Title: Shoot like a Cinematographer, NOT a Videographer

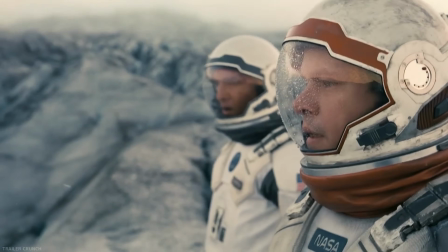This is one of my favorite movies of all time. Interstellar is a masterclass in cinematography.
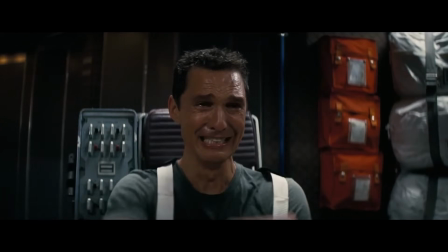Every frame is deliberate, calculated, and deeply emotional. Today we're going to break down the visual DNA and the reasoning behind some of these shots from the movie. This is Shoot Like a Cinematographer, Interstellar Edition.
I need to fix this before I go.
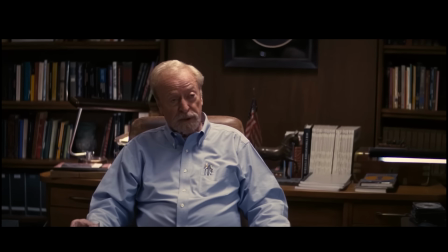I've got kids, Professor. I'm asking you to trust me. Here we go.
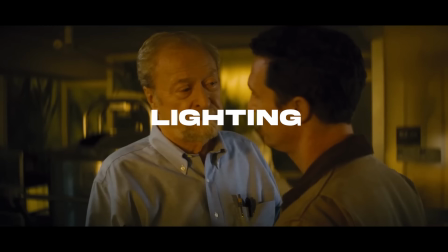The first thing that we're going to break down and talk about is lighting. One of the things that makes Interstellar so special is how grounded the lighting feels.
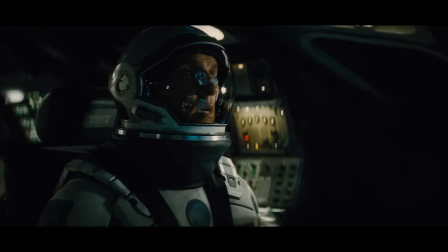Not just on Earth, but also in space and in these spacecrafts as well.
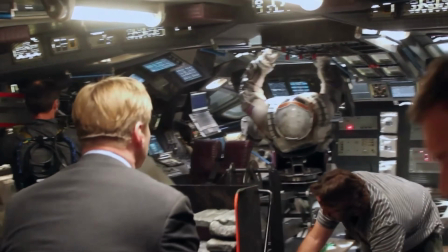A decision that I loved that the DP and Christopher Nolan made on this project was the fact that they leaned very heavily into practical lighting.
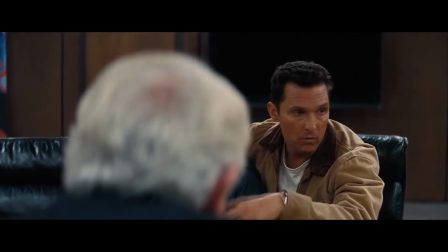In fact, a lot of these scenes almost feel more like a documentary with how grounded and realistic they are.
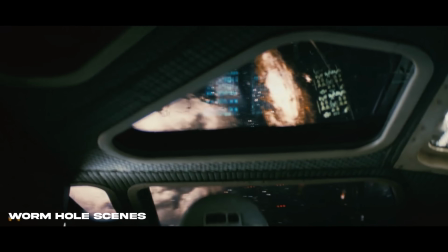Even the space travel and all of the different elements of them being in the spaceship and going through the black wormhole,
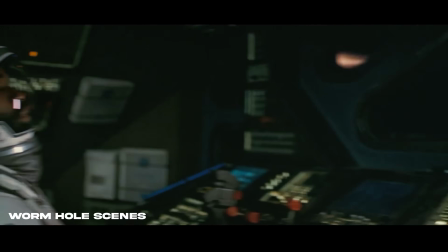it all feels very real and believable. Nothing feels like it's too perfect or it feels too pretty.
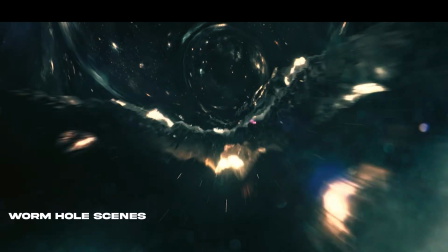It all feels like you are right there in the moment with them. And I think that this realness that they gave to Interstellar had such an effect on how it makes the viewer feel.
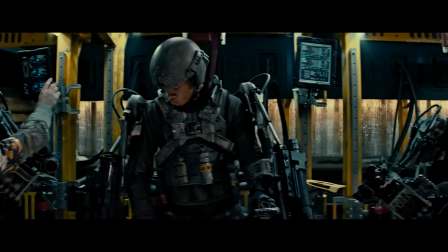And when you think sci-fi, a lot of the times I think epic lens flares and super futuristic looking images,
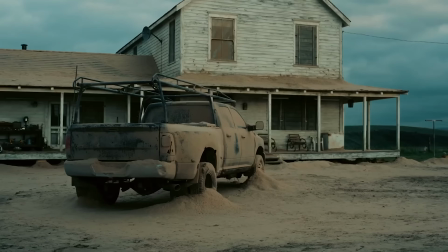but in Interstellar it almost like makes you feel like it takes you back to the past with everything shot on Earth.
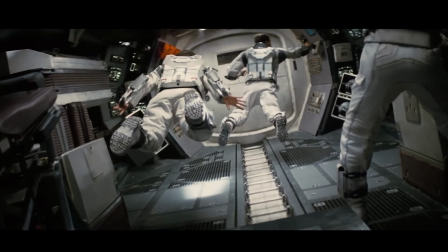And even in the spacecraft, it feels something that's very realistic. It doesn't feel like the future at all. And I believe visually that's what makes viewers buy into this, because it doesn't feel so far-fetched.
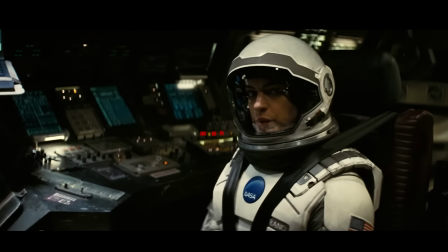You almost feel closer to it and you almost feel the realism, and everything's heightened because of that decision that they made. Now, if we go back and we take a look at a lot of these interior shots on Earth,
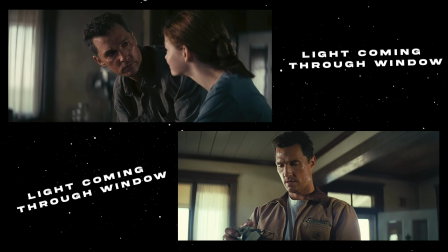most of the lighting is all coming from these windows, again, making it feel very realistic. And instead of adding a ton of lights, we're having really obvious backlighting or hair lighting that you would see in a lot of movies or TV shows.
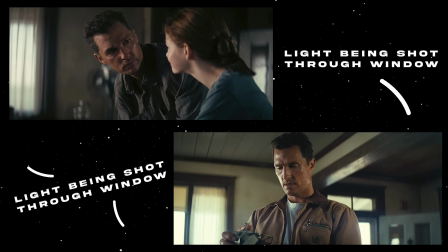They really just shaped the natural light that was coming in from these windows.
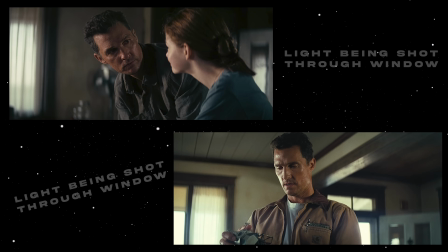And yeah, they might have punched a bunch of light through these windows, but they were really just shaping it on the other side,
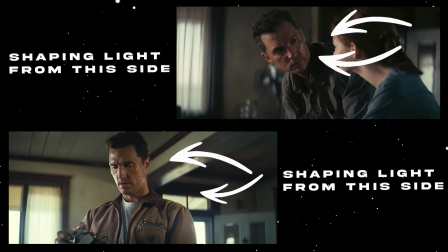probably by putting a lot of duvetine or negative fill on this side of the camera. Visually, the story that they were trying to tell and what they were trying to do was really just make you feel like you were in somebody's house,
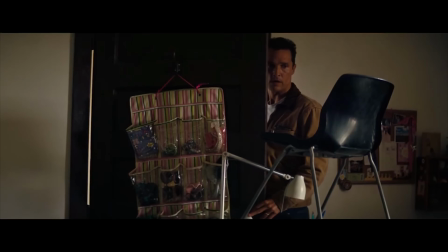that you could walk in there and it felt lived in, it felt real. It didn't feel like it was too perfect.
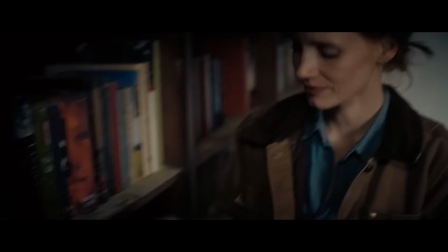All of the lighting was too beautiful and too nice. It was very grounded and very realistic. Now, a very ambitious undertaking in a lot of these dust storm scenes was the fact that they actually blew
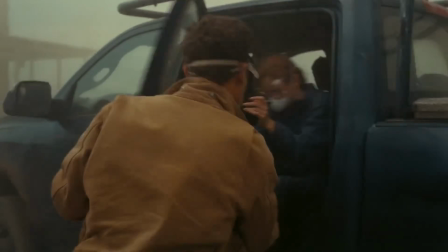dust and debris in these scenes to be able to create that authenticity of the imagery that they captured.
Oh, a dust storm. You figured you were going to just look at an empty landscape and that they'd put it in later for us so we would have to pretend. No. Chris wants to always do as much as you can practical. I mean, if you can achieve it in camera, that's always the goal.
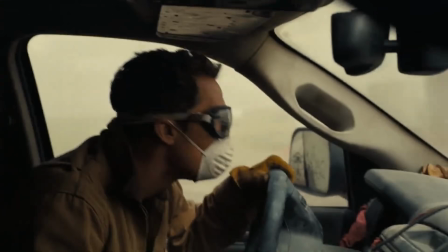Now, of course, you could have done this with VFX, or you could have really enhanced it with VFX, but a lot of this was shot practically.
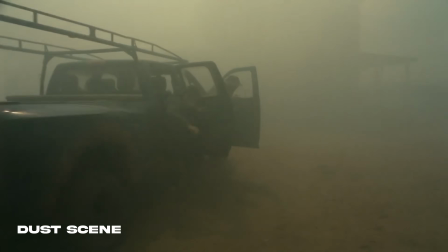And to me, I respect the hell out of that so much,
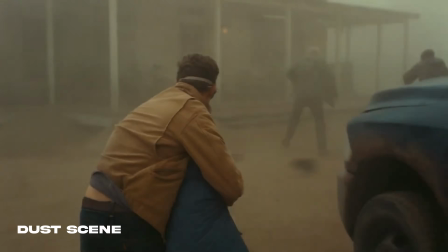because the way that this dust interacts with light is going to heavily affect the way this looks on screen and on camera.
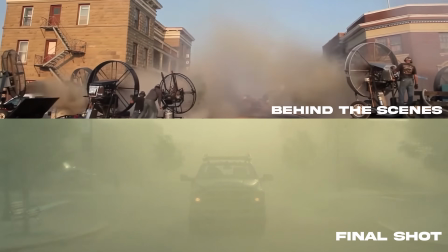And when you put your actors and you actually shoot that scene with all of that dust, and I mean like they had to flood the entire town with dust. It was insane. But the fact that they did that adds to the overall realism to these scenes.
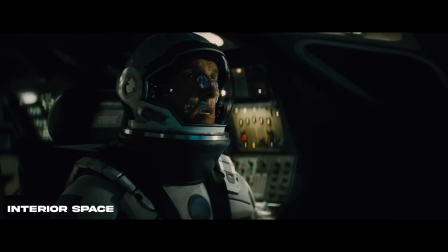Most of the interior scenes were lit by actual onboard fixtures,
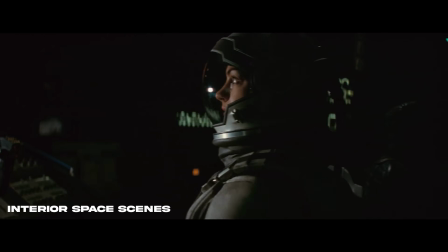LED panels rigged to simulate soft window light or some sort of ambient glow.
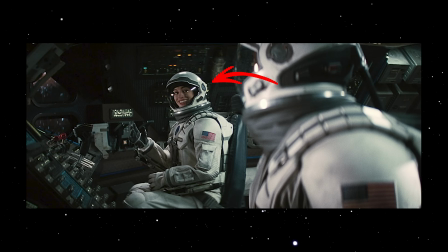If you notice on Anne Hathaway's reflector dish, you can kind of see the tube light right here and like a little LED fixture,
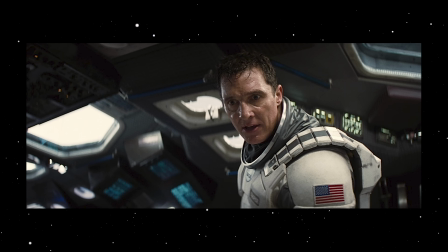but for the most part, all of this is all lit by the interior lighting that they added to the spacecraft. A staple in this film is the camera movement and or lack of camera movement.